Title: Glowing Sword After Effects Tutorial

Hello, everybody. Welcome back to another episode of The Cat Filmmaker. In today's episode, we're taking a look at that Tears of the Kingdom Master Sword effect. Let's dive in. For this effect, you're going to need one piece of footage, and that's a view of the sword. I have a plastic Master Sword, but you can use any other sword that you want. Once you've got your footage, let's hop into After Effects. Okay, so we're going to import our footage and create a new composition.
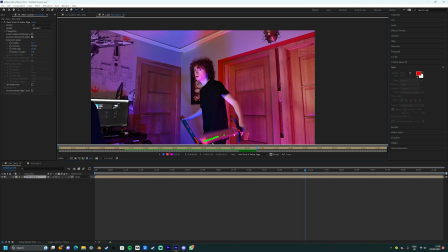26s
And to add the glow to the sword, we're going to have to rotoscope it, so use the rotoscope tool and the mask tool to create a perfect mask around the sword. This may take a couple minutes, but it's worth it because you want to be as accurate as possible.
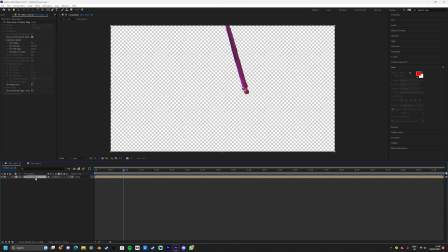37s
Now you should have an isolated layer of the sword, so you're going to duplicate that and delete the rotobrush on the first layer.
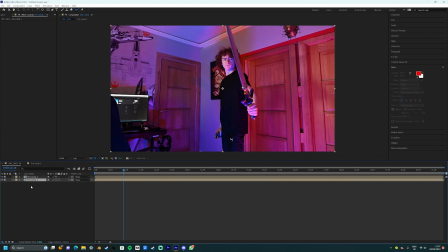43s
That way you have the background and the sword on two separate layers. Now we're going to add the blue to the sword, so go up to the effects controls panel and search curves.
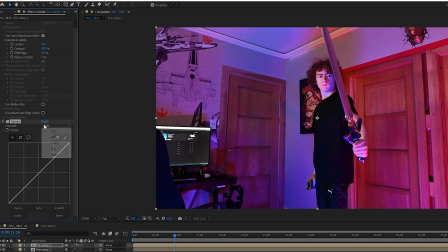52s
Then apply that to the layer. Now for my shot, I chose to make my sword blue to better match the game, however you can do any color you want. Simply use the different color channels to boost certain colors. As an example, for blue, lower the red and higher the blue up. This will create a nice bluey tint. Don't forget to boost the brightness with the RGB channel.
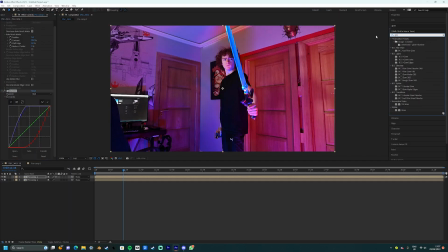70s
Next, we're going to add the glow. Simply search glow in the effects controls and apply it to the layer. You can tweak the settings to how you want. I did my best to match the game itself. Here's a reference image if you need it.
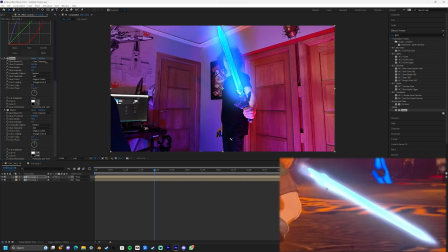82s
You can see that unlike a lightsaber, rather than having a white core, it has more of a bluish core, which is what I tried to emulate in the video.
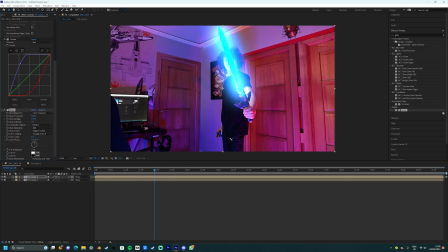89s
You may also need to adjust the rotoburst settings. You might have to adjust the feather or maybe the mask expansion. It's up to you. It's a really free effect that you can do. In my shot, I decided to add a white background to the sword. You don't need to do this, but it looks very good. I just duplicated the layer and added the glow again, except this time I applied the tint so it was more white.
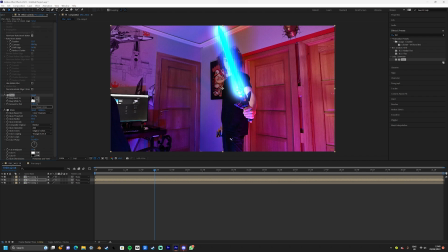107s
Putting this over the top of the sword and lowering the opacity a bit really creates a nice holographic effect. If you want to increase the radius of the sword, you can adjust the mask expansion to further expand the sword outwards. This isn't really required, but it was a cool effect that I added. Now that we've done that, we can pre-compose the two blade layers just to keep everything nice and connected.
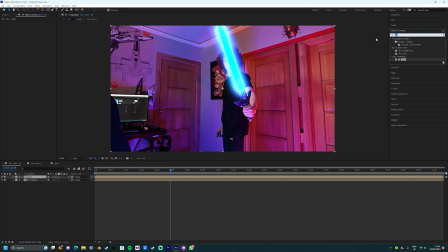125s
Now, if you've ever seen a J.J. Abrams films, you know that anything that produces light should produce a lens flare.
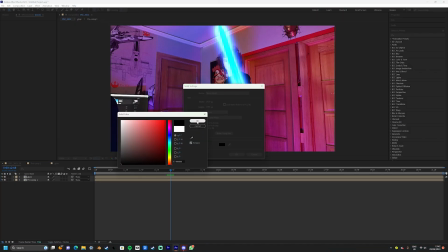130s
To do that, simply create a new solid, make it black, and apply the lens flare effect.
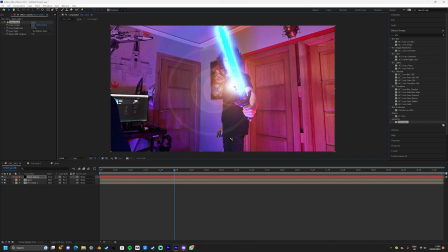135s
From here, set the layer to screen, and now we're going to make it follow the blade itself. Head over to the tracker panel and select track motion.
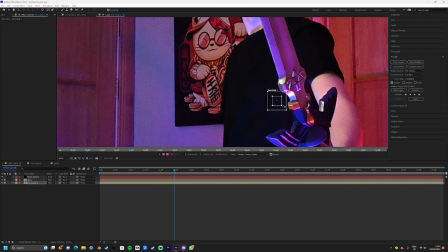143s
Now move the track point to somewhere that it can recognize on the blade. I chose this little emblem on the front of the Master Sword, but you can choose where you want to do it on your blade.
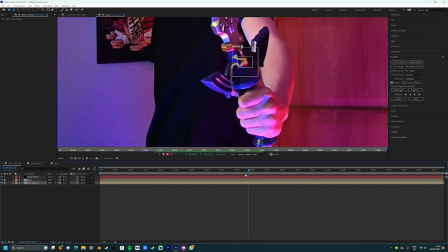150s
Now press the play button and let After Effects do its thing. Once it's done, create a new null object.
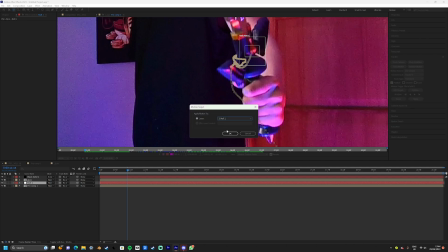158s
Then select Edit Target and select the null object. Then press Apply, and now you'll have a null stuck to the Master Sword.
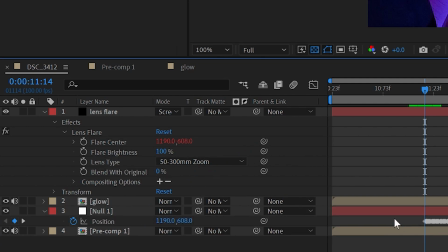165s
Next, enter the effects panel for the lens flare and apply it to the null object. This will make sure that the lens flare is perfectly stuck to the Master Sword.
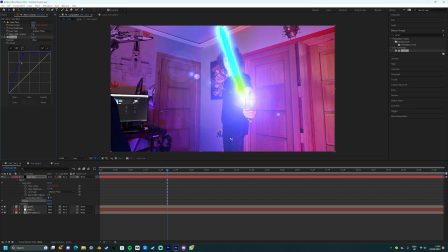173s
Now you can tweak the lens flare to your liking. As an example, I chose the 105mm prime lens, but you can choose whatever you want.
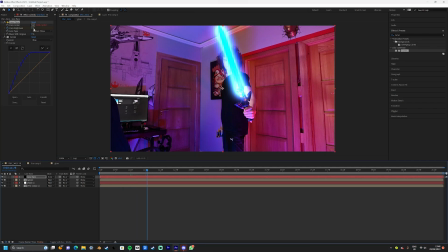179s
I also added a curves effect to make it more blue, similar to the Master Sword itself. In my shot, I wanted the glow to fade in naturally, so what I did was I animated the glow in each of the effects to gradually go down and go up when it was needed.
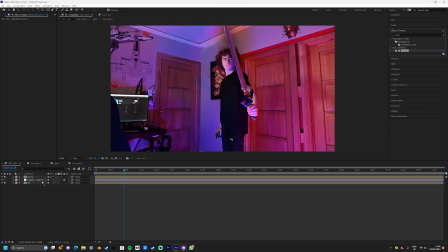195s
Now it's time to add some fake light to my subject. First of all, I created an adjustment layer, and then added the curves and the glow effect.
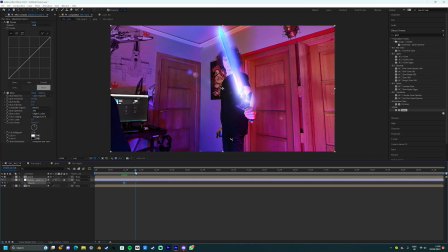201s
I did a similar thing that I did for the Master Sword, creating a slight blue tint and a glow.
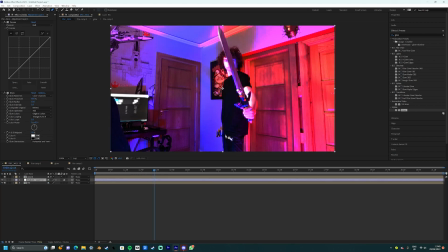207s
After this, I created a mask around where I wanted the light to be and feathered it a lot. Of course, digital lighting will never beat physical, so if you can put a physical light on your subject, I would. It's just in this case, it wasn't really viable. I then did the same thing that I did for the Master Sword.
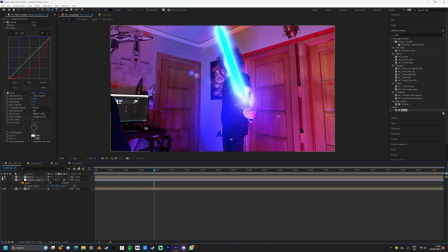222s
I animated it in so it would glow up slowly and then glow out slowly as well. I then did a little bit of color grading, and then your effect should be completed.
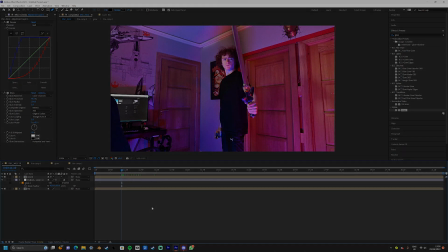231s
Let's have a look.
The battle was so long ago.
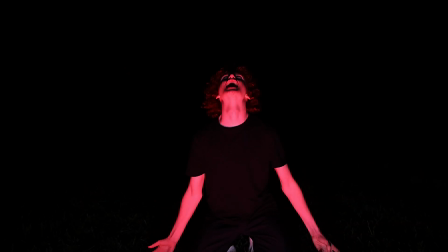241s All the pain, all the suffering, it's drifted into legend.